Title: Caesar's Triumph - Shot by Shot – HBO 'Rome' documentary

Tomorrow we will be able to focus more on things like this,
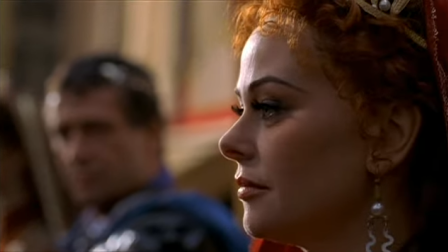you know, what Marc Anthony is thinking as Caesar comes in and what Marc Anthony thinks of Atia and Atia, how she feels about him, because that's also part of this big scene, but today it was...
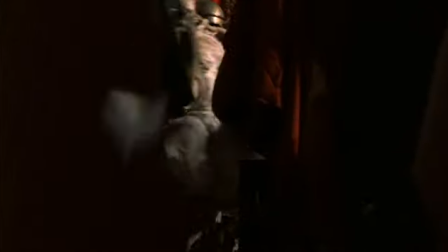There's a child's point of view that carries us into the scene, which is a big defining element of it.
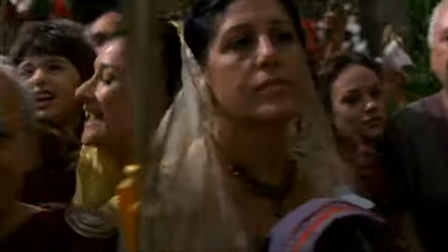It's very much the style of the show that we start very small on the family, fighting through the crowd, and only through her point of view do we get access to this big thing.
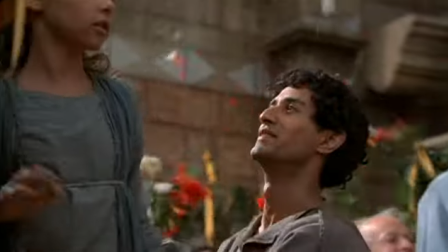The director wanted that sense of wonderment for the first view of the forum and the glory of this day to be seen through the eyes of a child,
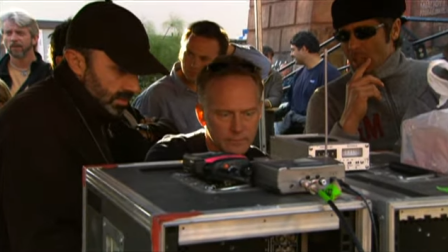the sheer shock of that and the fantasy of that. So that will be the introduction to the sequence.
A little lower, a little bit of armor.
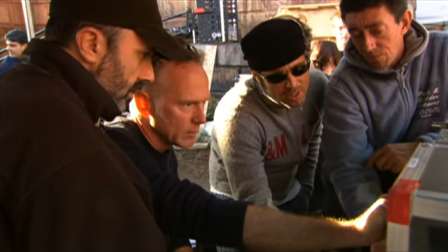The head will be there a little bit, that's okay.
As you can see the crowd here, you see about 700 people. Alan is the director, making faces. Don't you have some work to do?
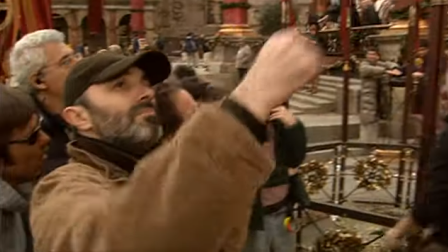Yeah, I have some work to do. The DP, Alec Sakharov, is always brilliant. I have three cameras.
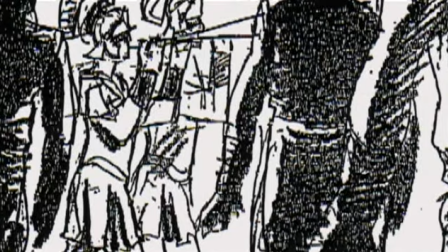One of the cameras over there is simulating girls who are interviewed through the crowd.
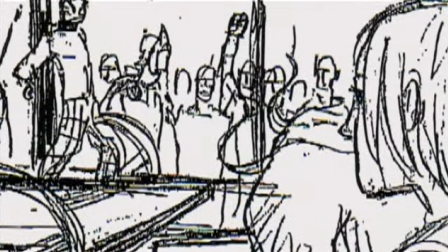As Mr. V, we call him, is being led through.
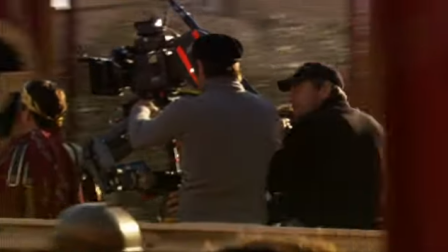And as the procession happens, as the Caesar enters through the triumphal arc, then the girl is being helped to climb on a pedestal with horses. And then the second camera, which is a crane camera, is going to simulate my point from up there.
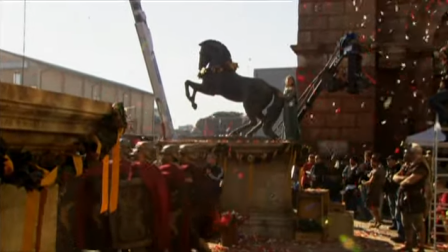And from there it's a sweeping shot where it begins down below and hopefully if we photograph it right, you'll see it later.
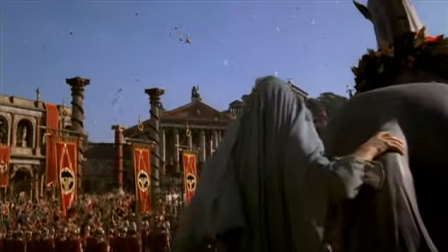And then we follow her from behind and open up the entire square and ask her point of view.
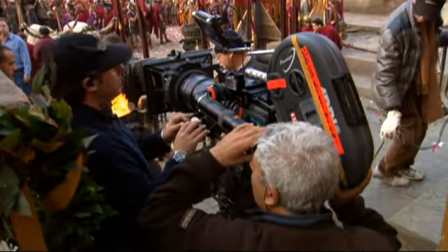The camera is in the back there and photographs just the details. The feet, the armory, the trumpets, the horns, the shields.
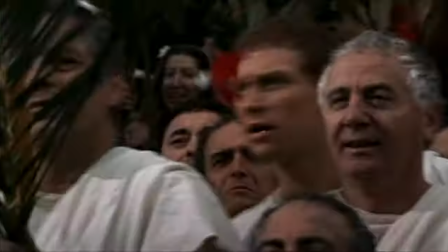Getting reactions from the audience is a huge part of it because it's a big act of theater that Caesar is providing for his subjects, a very manipulative gesture he's doing, and we had to watch how it played on the mob, the audience.
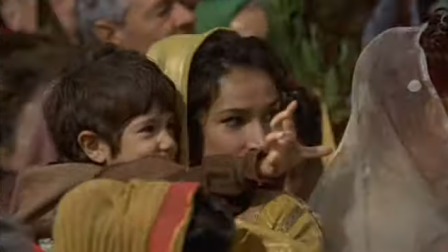We're trying to give a sense of how this would have looked to the average Roman man in the street. Sometimes you get a glimpse of the vastness of the thing,
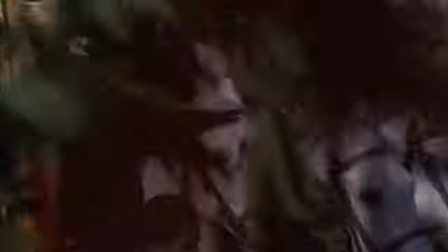but other times all you see is glimpses of something marvelous but obscured by all the other people who are here. The language of the show is to be fairly specific about what you're looking at and feel like you're sort of getting behind the scenes and to observe
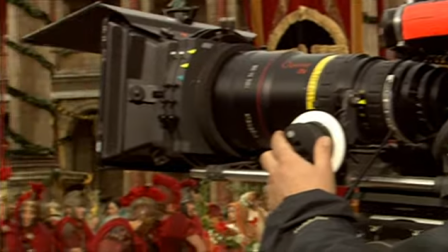a reality and if you had too many cameras it tends to turn into big budget shooting where you just kind of get stuff and we wanted to make sure it stayed focused a triumph is is it's many things at the same time it's uh it's like a ticker tape parade for a triumphant general um it's a religious event and it's a social event and all those things in roman culture are very much tied together in a triumph the
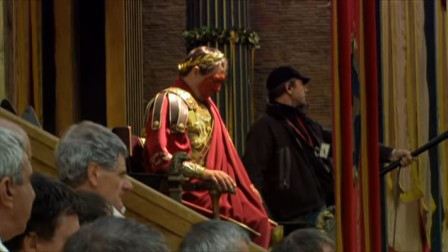the general in this Caesar is being elevated to a kind of, for the day, to the level of a demigod. Yeah, that's exactly... Is that good? Absolutely bang on. No, I think that's exactly it. And I think that, you know, it's religious maybe in the sense that you get to be not just as the triumphal general, you get to be not just any old god, you get to be Jupiter, the king of the gods, biggest and best, the Romans called him, and you get to be Jupiter for the day. That's why he's got that red stuff on his face. He's painted red because that's Jupiter's vote of colour, and you get to wear this outfit that was kept in a special room in the Temple of Jupiter, and so that is who you'll be.
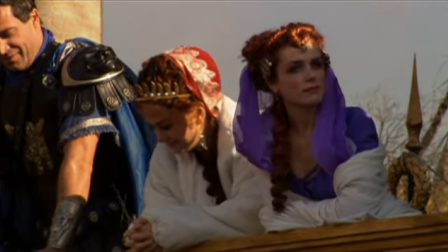This was cool. I think more anxiety surrounding the whole thing, given costume department, for example. And they had all these costumes to make. They were under a lot of pressure.
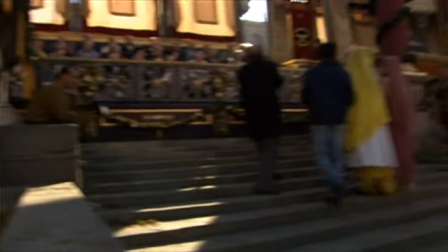The ancient Rome was quite colourful, you know, everything was painted, the statues were painted, the temples were painted, it wasn't all white marble.
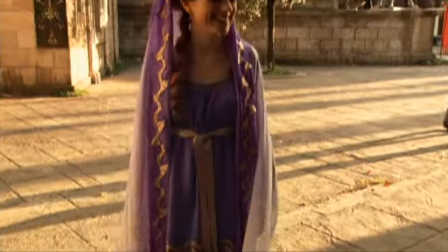You know, purple was a royal colour, Octavia's wearing purple.
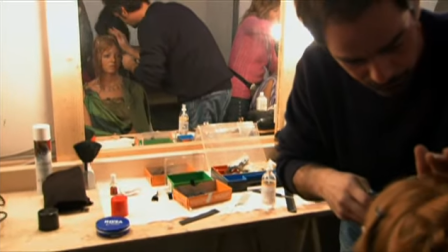Less, certainly not more, which was three and a half hours of makeup and hair.
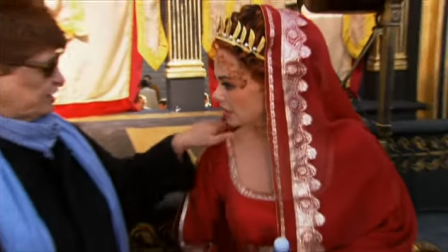Oh I see, the hair should be on this side.
Ottia's wearing red. The red is really significant because it's associated with Jupiter and this whole day is about Jupiter.
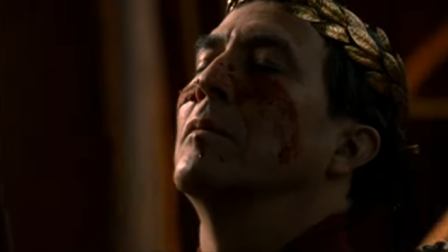It's sort of daubed in red. Mixed with the gold and the red toga, you should give this idea that this is something above humanity.
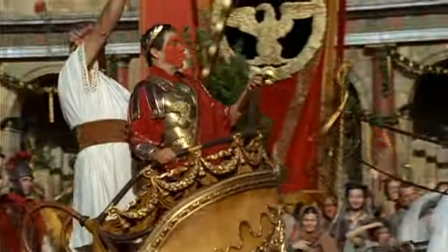Not quite up there with Jupiter and Junor, but reaching out for it.
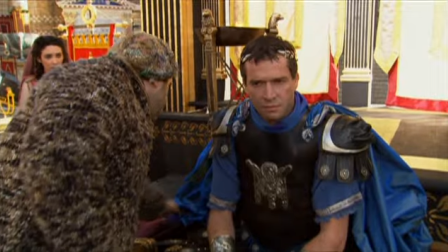Calpurnia is wearing a kind of red-orange, and then Marcantonio, to make him stand out, I put him in silver and blue, and it really is a wow. Oh, stop posing, James. This is a very gaudy costume today that I've got on. This is a special Triumph costume. This isn't something you normally see Marc Anthony in. He's normally quite a plain man and he's a soldier, but it's like, you know, Sunday best.
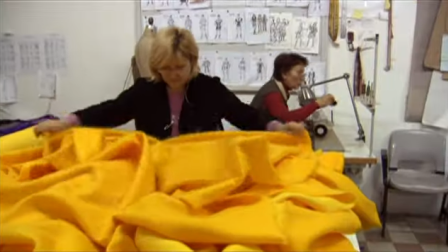He's got out and polished off. I have, like, a whole army of seamstresses, and even when the girls who are dressing have a few moments,
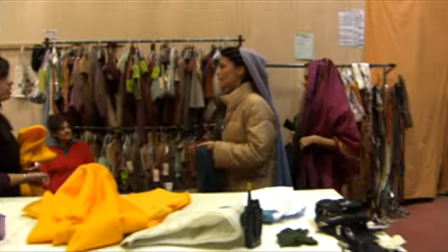we go back into the wardrobe department and take the veils out and put more details on them,
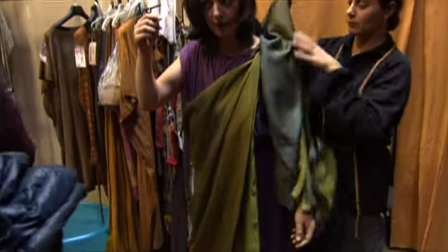you know, flowers, stripes, anything, to make it look like it's not just a flat surface. We want it to have a lot of depth. So it's a big collaboration with all these wonderful artisans that we have here.
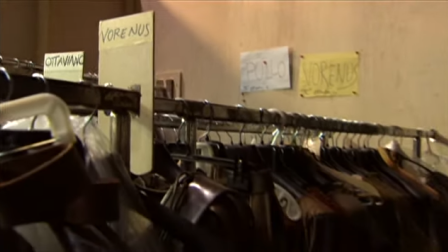It was a gargantuan task, both on a logistical level and on a creative level,
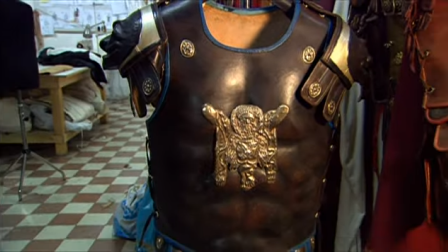because none of those clothes are just taken from prop houses or from old Roman shows in the past. They're all rigorously researched by April and Jonathan to be true to this exact period.
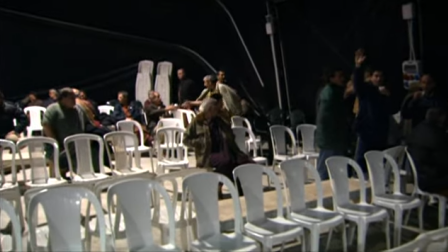God, extras turned up at four. Extras would have turned up at four in the morning for that big day twice. And of course, they're exactly right. They all have to be out and ready to go. I can't remember when we actually would have turned over for the first shot, but probably about 11. But you've got seven hours of preparation before you can turn over for the first time. We have 500 extras, 140 soldiers, grass. Everyone's here. All the citizens are here. Really, Roman society was phenomenally hierarchical, and everybody knew where they stood in the system. And there's only a few occasions when everybody gets together in one place,
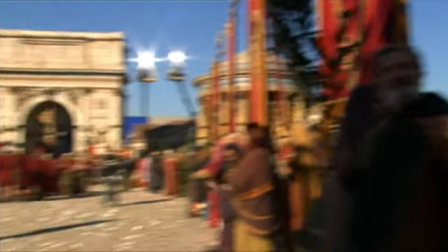from the lowliest slave right the way up to all the representatives of the patrician classes.
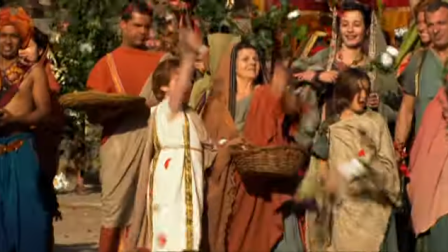The big deal about a day like today is that it would all have come together, and that's what's unusual about a triumph. For us, it was born in Rome, and we like to stay here on the set in the old road also, so it's very, very fantastic. We are proud. Lots and lots of people.
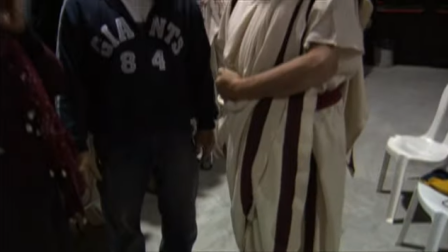We've been here since 4.30 this morning dressing everyone. We have a big, huge tent that we've set up all the men and all the soldiers.
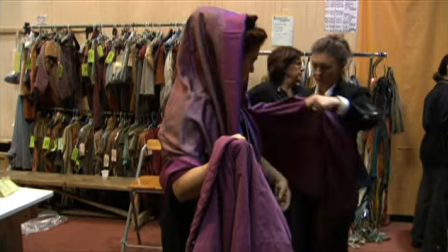And then we're using our wardrobe department for the women's dressing. And we're finding the men are so much easier than the women. Isn't that amazing?
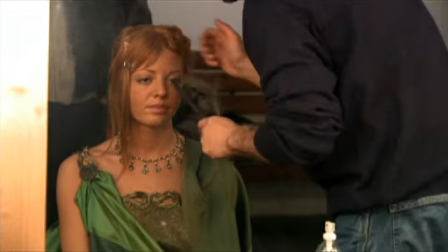The job of getting 500 extras in period costume, period haircuts, period makeup, You spend three hours just moving people's tattoos. We have one person just doing that. So it's a vast group of people who are working for the moment the sun comes up until we get through the whole day.
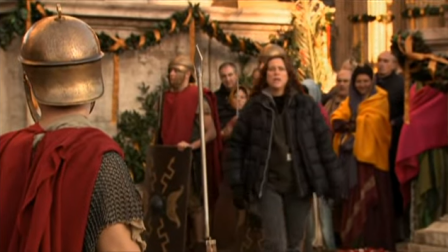Probably the ADs have the hardest time. It's the AD's job to sort of look after the elements of the big picture, the background.
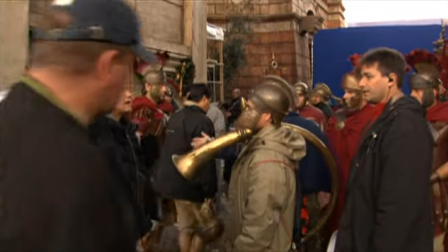But today the background is foreground in a way. So they're really shaping the content of the frame a lot.
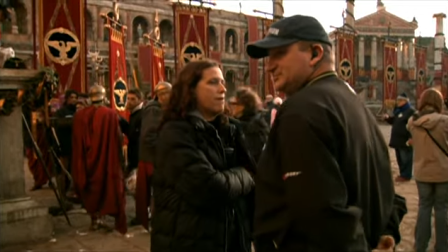Every soldier is being spoken to by an American AD, an Italian AD, and a military advisor. Today we have to march, perfect step, as the elite Roman army, this is Caesar's legions, marching before it.
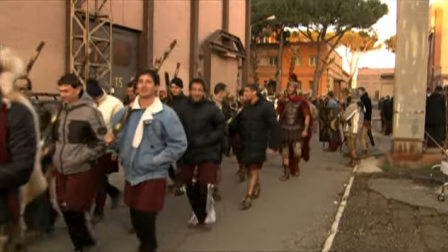So getting guys to come in at 4.30 in the morning, dress up as soldiers and discipline, is a bit of a challenge. And I learned very quickly that Italians love mobile phones. They whined for their mobile phones from day one. We've had some dailies ruined, we found out a lot of the extras as playing soldiers were using their helmets for storage. So they had cigarette packs, they had their cell phones, and the end result is they start marching and the helmets start slipping. So we've had a rigorous inspection of all of that, and we agreed in a pre-production meeting that we'd keep a good eye on that today.